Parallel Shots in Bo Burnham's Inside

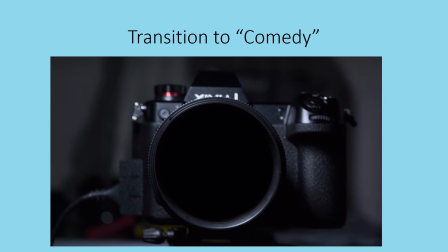And then we get sucked into the camera until the screen is black, and then the song Comedy starts. The same shot is repeated much later in the special,
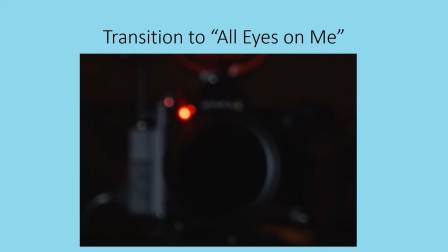and it's used as a transition this time into the song All Eyes on Me. It's after he's had sort of a breakdown and he's sobbing, and the camera zooms into the lens as All Eyes on Me starts to play in the background.
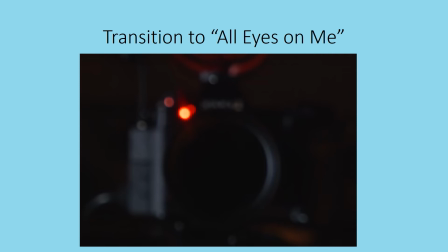This time, as you can see, it's very blurry and out of focus. This is especially clear when we compare these two shots.
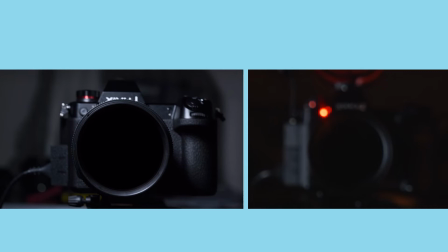Part of that is practically speaking, it had to be blurry because in the shot on the right, it started much more zoomed out with Bo as the focal point, and then zooms in past him into the camera.
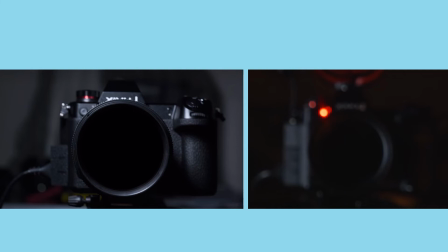And because he's filming by himself, he doesn't have a camera crew, and he's doing all the zooming in the editing process after the fact, he can't change the focus of the camera while he's in the process of filming and acting, right? Especially in a scene where he's sobbing and things, he can't adjust the focus.
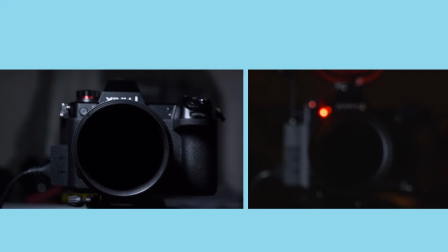So practically speaking, it had to be blurry, but I think it's also evocative of the fact that at the beginning it is much more clear, there's a purpose, there's a clear direction and a focus, and by the end his mental state is more fuzzy and blurry, and he sort of lost his direction and his focus and forgot
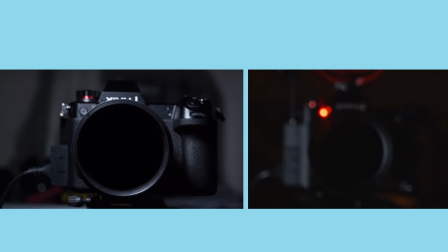kind of where he was going and why he was doing this in the first place.
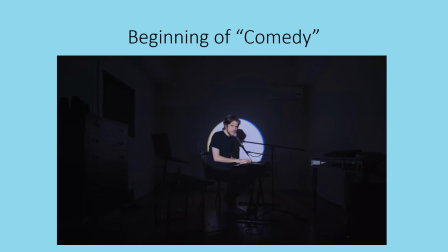So the final two examples are my favorite and are ones that it really took me watching the special many times before I noticed that they were specifically connected. So we have this shot from the beginning of Comedy. It's the first, full-length song.
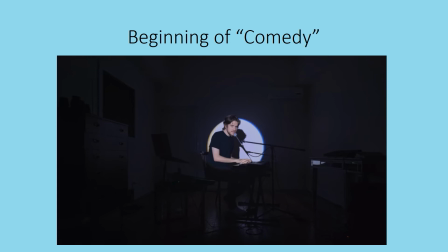He's singing about how the world is going crazy and he feels like he wants to do something to make a difference. And his conclusion is that he's going to heal the world with his comedy, right? This shot is very directly referenced at the end of the special,
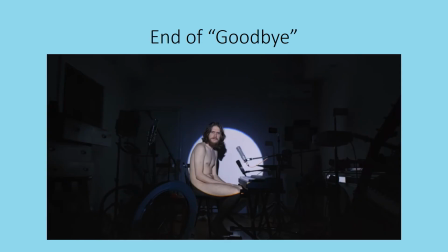at the end of the song Goodbye in this shot. And as you can see, it's very different, this shot.
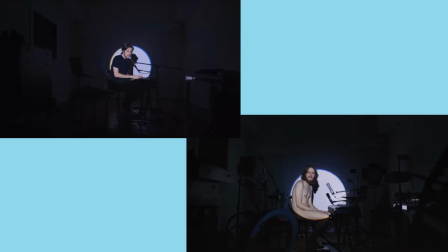when you look at them side by side, it's very clear that they're referencing each other, but they're very different. So in the first shot, the spotlight is on him, and it's a good thing. He actually turns on the spotlight himself. He clicks the button, turns it on, and starts performing. And the spotlight is a good thing.
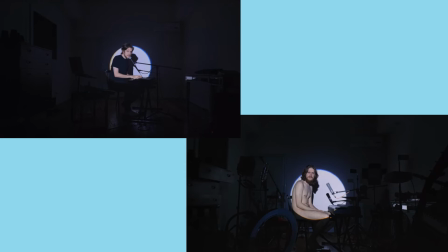In fact, he wants the attention, and he plays a laugh track because there's no audience to laugh at him, right, at his jokes. And so the attention in the first shot is a good thing. By the last shot, it is not a good thing. This time, he does not turn the light on himself.
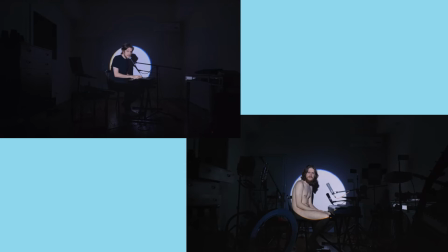He is singing his song goodbye and all of a sudden finds himself blinded in the spotlight as people are singing, come out with your hands up, we've got you surrounded. So it's very different. This time it is unwanted attention. In the first one, the room is fairly clean.
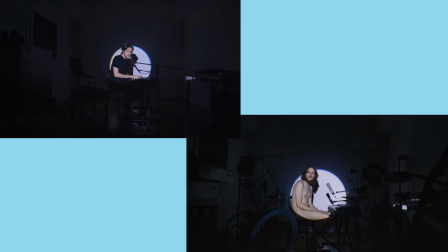In the second one, the room is much more cluttered. In the first one, it seemed like he was being vulnerable and kind of, bearing his soul to us, explaining the emotions that he was having during this difficult time. But that was nowhere near the level of vulnerability that he would get to later in the special.
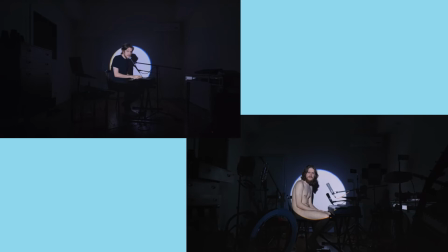By this final shot, he has completely bared himself to us, right? He has bared his soul. He is completely exposed and vulnerable. And we really feel that in his posture, in his nakedness, of course.
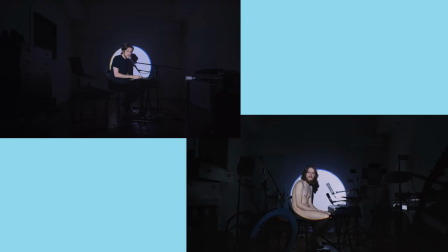His hair and beard are at their full length. And it's just a really stark contrast between the two.